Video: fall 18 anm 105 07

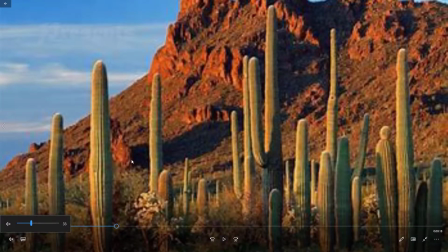[4:01]
It doesn't give us much time to look at the ballet image, so you might want to slow that down or give that more time in the ballet image, or maybe just have it end in the ballet image and not have it spread those lines apart again. This image looks like it's got a lot of JPEG compression going on.
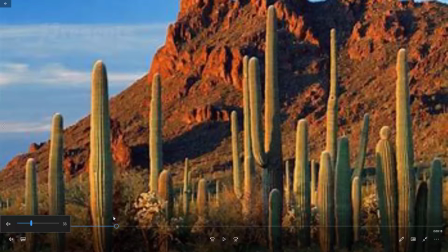[4:17]
So I don't know if that's in the source image or something about the way you've compressed it afterwards, but you might try to get a cleaner image to begin with.
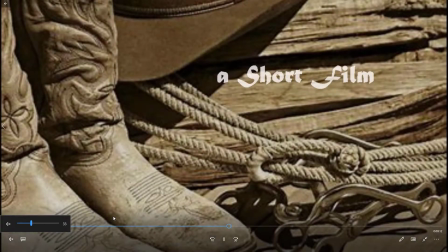[4:25]
This one's a little better, but it still looks a little bit low resolution from the screen.
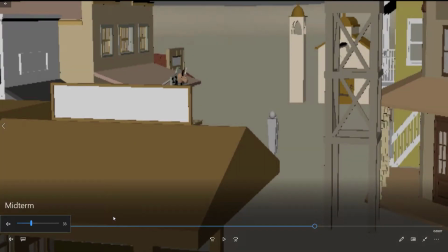[4:32]
I think the transition's very abrupt. I think it just sort of dissolved from one into the other.
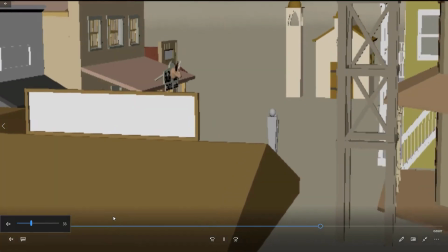[4:37]
Also, this looks elongated, so
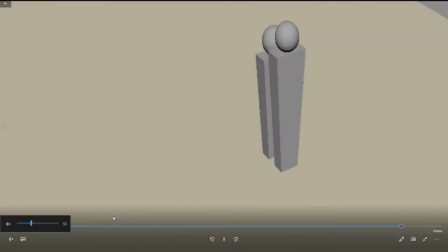[4:43]
it looks like you may have stretched out the image a little bit, and it looks like it's been play blast but not rendered.
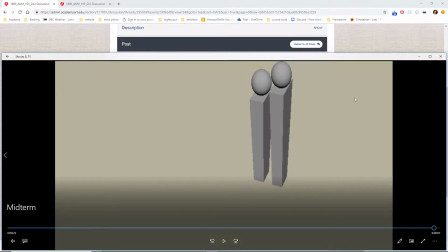[4:49]
Finally, I would say that the camera angle on here is not great because it's a little the framing of them is odd,
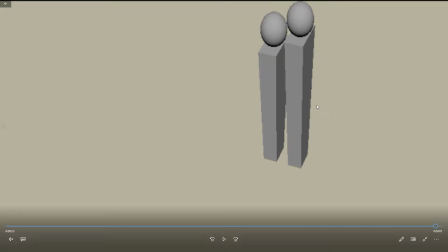[4:56]
and then you're not seeing any of the background. And I think you could frame something that has a little bit more of the background in it to improve it. So yeah, I mean, it's good you got everything together, but I think there's several things you can improve on, including a better camera, end position, rendering the scene rather than just play blasting. Make sure you get the aspect ratio right.
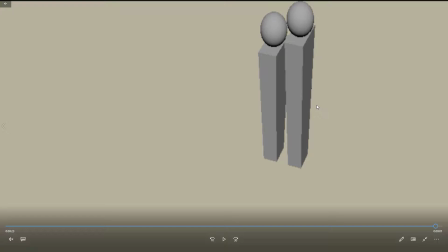[5:15]
It looks like you've stretched out the image, and then a better transition between the two, like a dissolve or a dip to black between the title sequence and the animation. This is Kobe.
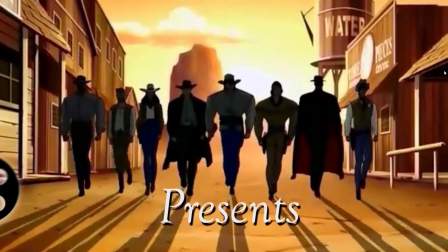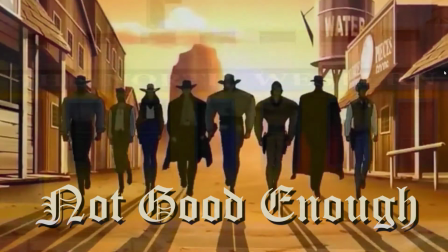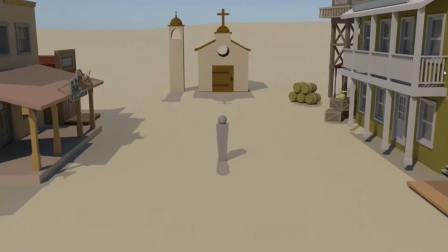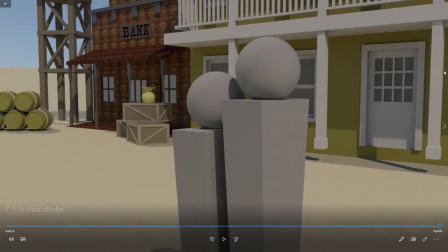[5:50]
Okay, that came together all right. Let's just take another look.
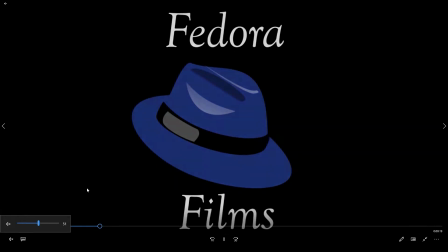[6:00]
This logo and title seems to work okay. This is a bit static.
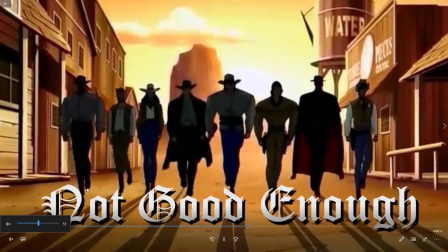[6:09]
They do have that bouncing through, although the timing, that's a little funny. You might try to smooth out the motion of that.
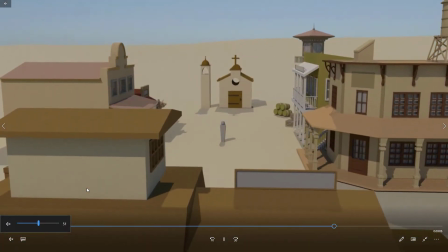[6:14]
I like that it dissolves between the two. It's good that you got an Arnold renderer.
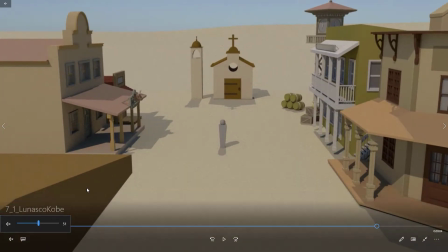[6:18]
But one thing that's very strange is if it's an outdoor sunlit thing, you would only have shadows in one direction. But as you can see, you've got two sets of shadows, one casting in this direction and another casting in that direction.
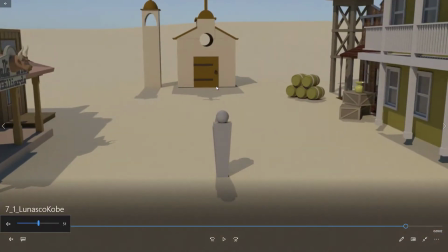[6:34]
And that doesn't really make sense for a sunlit screen. A sunlit scene, there should just be one shadow and one shadow direction.
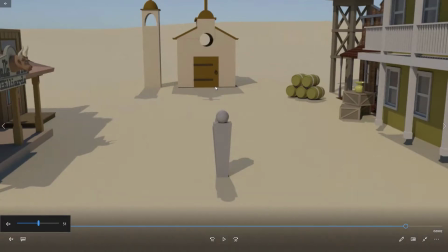[6:41]
So if you needed a fill light from another angle, you should turn off shadows for that light rather than having two sets of shadows. Also, if you wanted to clean up the render, you could turn off the sampling on the Arnold render options, which I show in the first part of this video and another assignment.
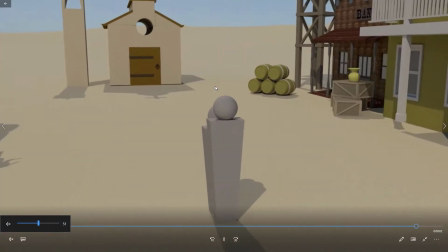[7:00]
So yeah, so a few improvements in there, but overall, apart from those, it's come together okay. Okay, this is Kendra.
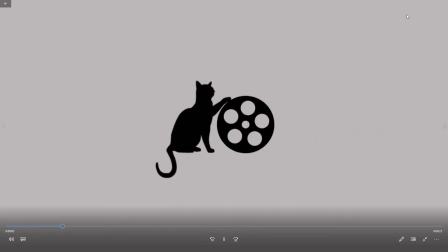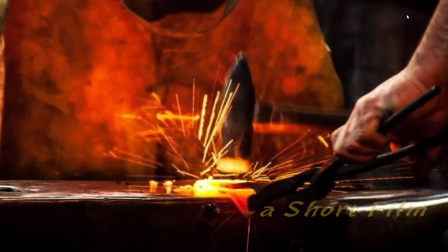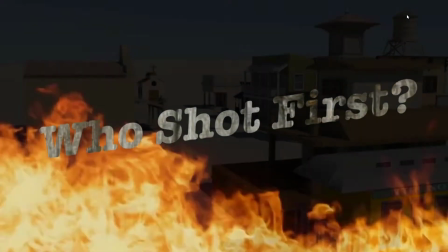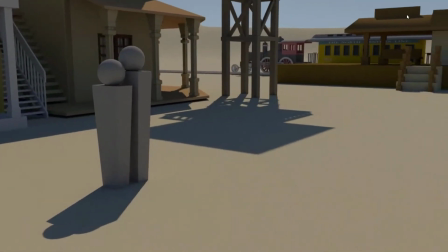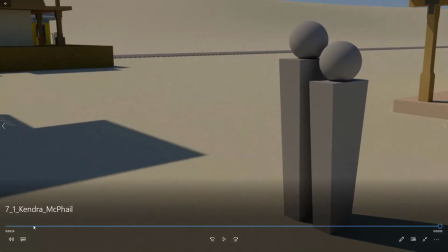[7:35]
All right. So yeah, that all worked.
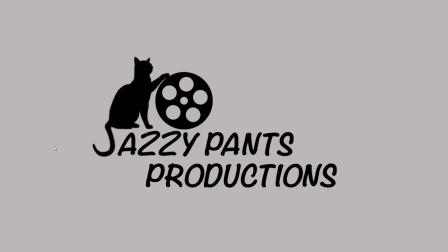[7:44]
I think the opener's all right. Might want to try a different font there, or different position on the screen.
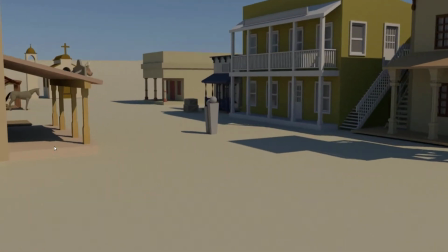[7:56]
I like the fire, and the dissolve worked out well.
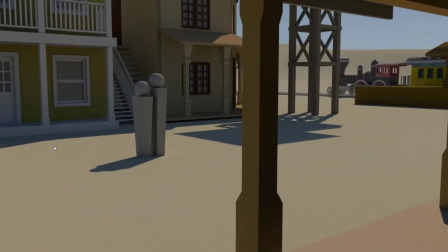[7:59]
And the camera move's going okay, but I think, if you just stopped there, I think you had it, you were done.
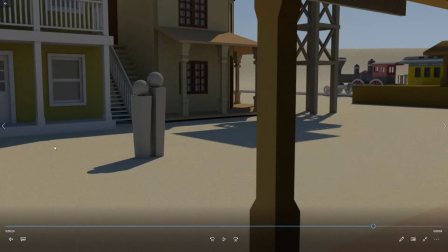[8:06]
But then you do this whole sort of second camera move,
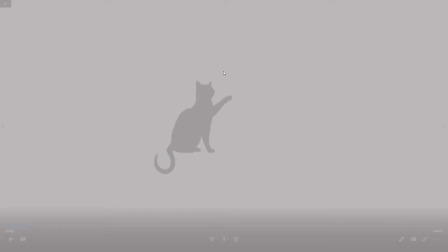[8:09]
and then we end up with what I would argue is not a very well composed backdrop because there's sort of nothing behind them.
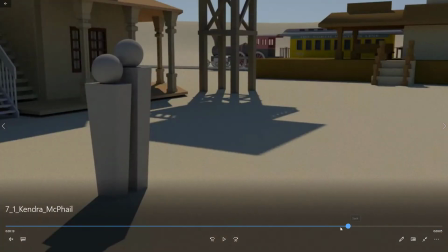[8:17]
So I think that had you just ended the shot, where it stopped the first time,
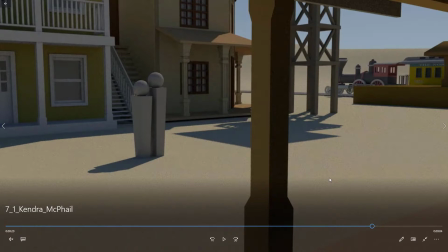[8:26]
you would have been much better off. It's an interesting composed shot. There's an object in the foreground. The characters are on a third roughly. So they're in a kind of a good position. There's a lot of interest in here, so that would have been great, but then the camera kept going, and that was sort of odd.
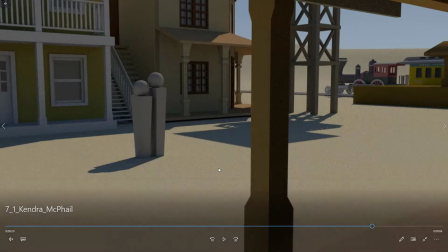[8:44]
So just simplify that and cut it out sooner. And as mentioned on the other one, you can try messing with these sampling settings to get a smoother looking render. This is Ariana.
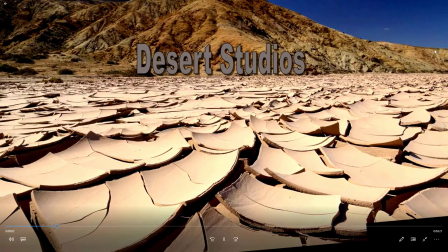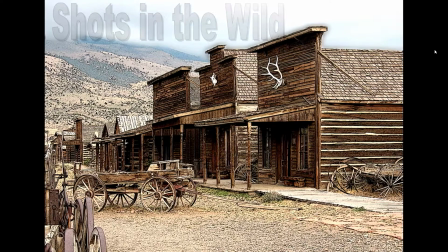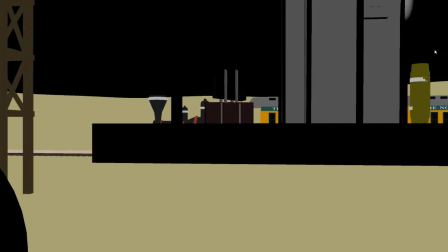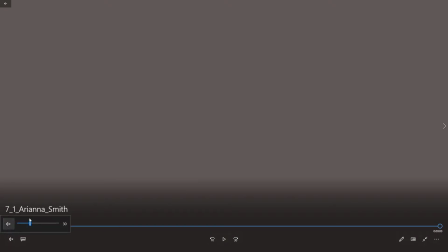[9:21]
Okay, so I think the title sequence could be improved.
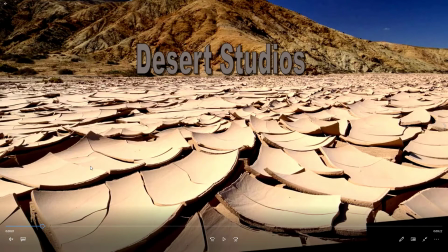[9:28]
The text looks very sort of generic, and things like outlines and drop shadows generally make things look a little less professional.
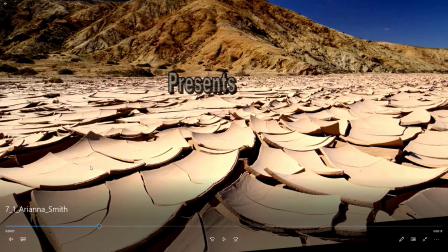[9:40]
So a combination of not a great font choice, the font's changing size, the drop shadows, the outlines, all of it makes it look sort of amateurish. So
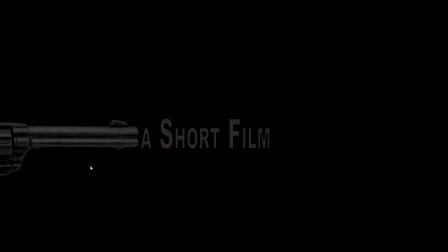[9:49]
I would go for like a simpler choice there. And same here, I would try a different font. And so I generally think the title sequence needs some work. It kind of lacks some detail and animation, and then kind of more thoughtful about the text.
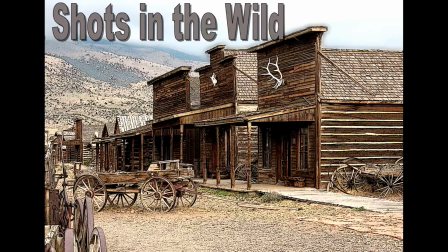[10:03]
Um,
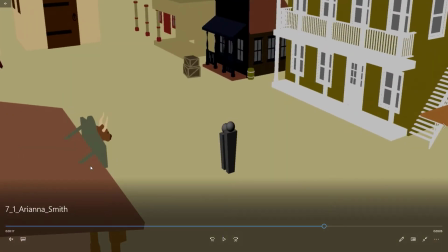[10:08]
and then the sort of abrupt transition where it'd be nicer if it either did a dissolve or a dip down to black and back up.
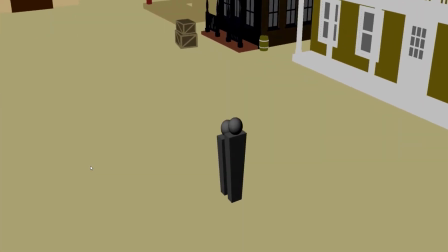[10:15]
Here the camera is very kind of hesitant and swings around a lot,
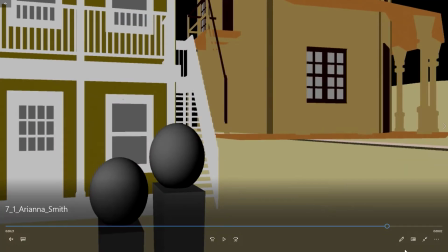[10:19]
and you were starting to get an okay.
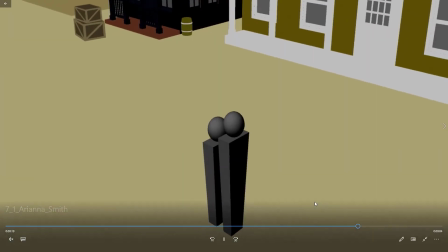[10:25]
You never really kind of get a nice shot onto these kind of standing characters,
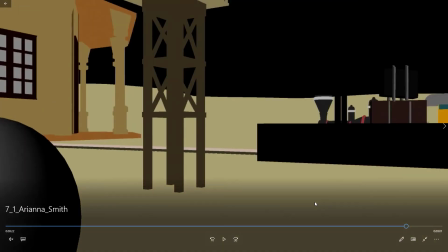[10:30]
but then the camera kind of just zooms right by them and then spins around and then backs up again,
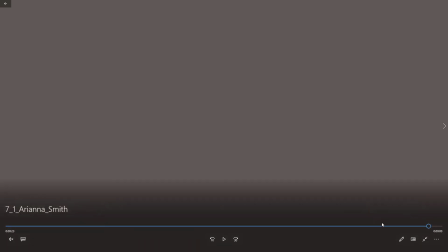[10:37]
and then I don't know what we're ended up inside someone's head or something. I don't know exactly what happened there, but I really think you should just a much simpler camera move.
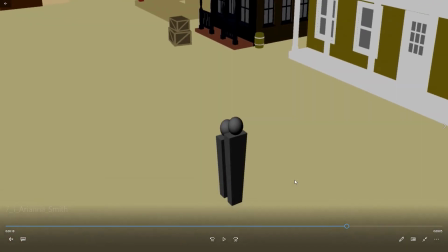[10:45]
I mean, if it just moved kind of straight in on those guys, that would be fine. But what you have is a lot of extra keyframes and it's kind of swimming around. So much more simplified camera move. If you can do an Arnold render of the scene, that's also better.
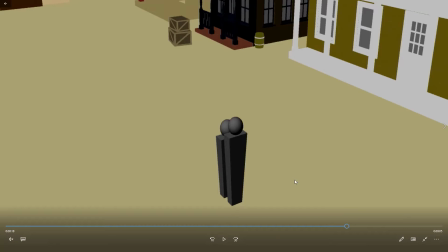[11:00]
And then I think the title sequence could use some work as well. Okay, this is Princeton.
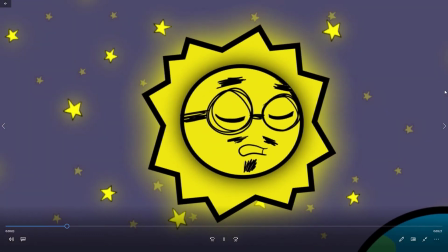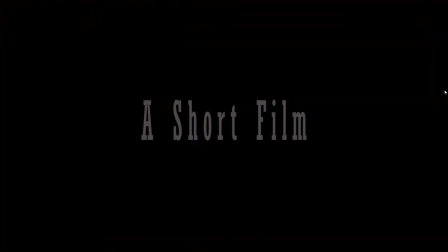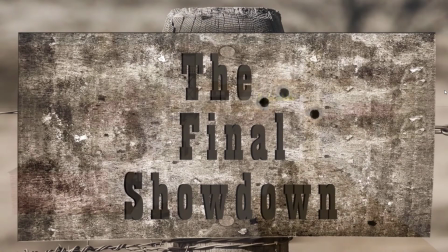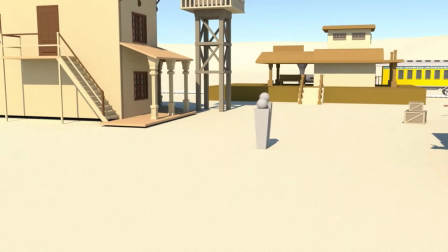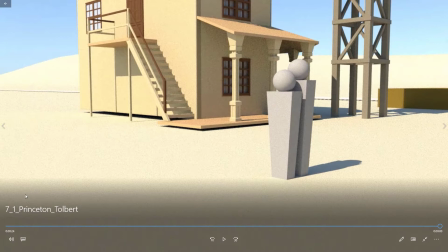[11:30]
Okay, so that all came together.
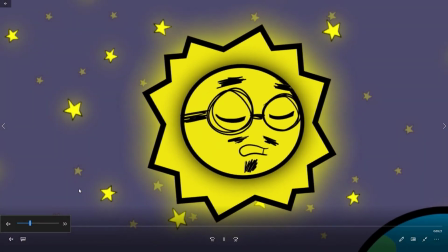[11:35]
I like the cartoony nature of the opener. I think that works well.
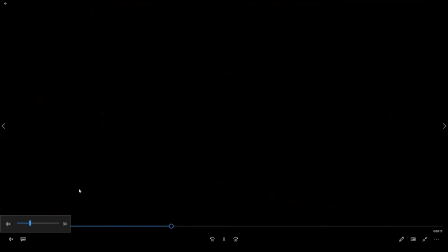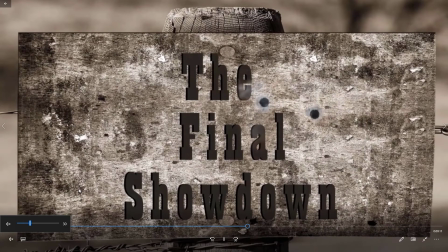[11:47]
I like the gunshots; those came out well.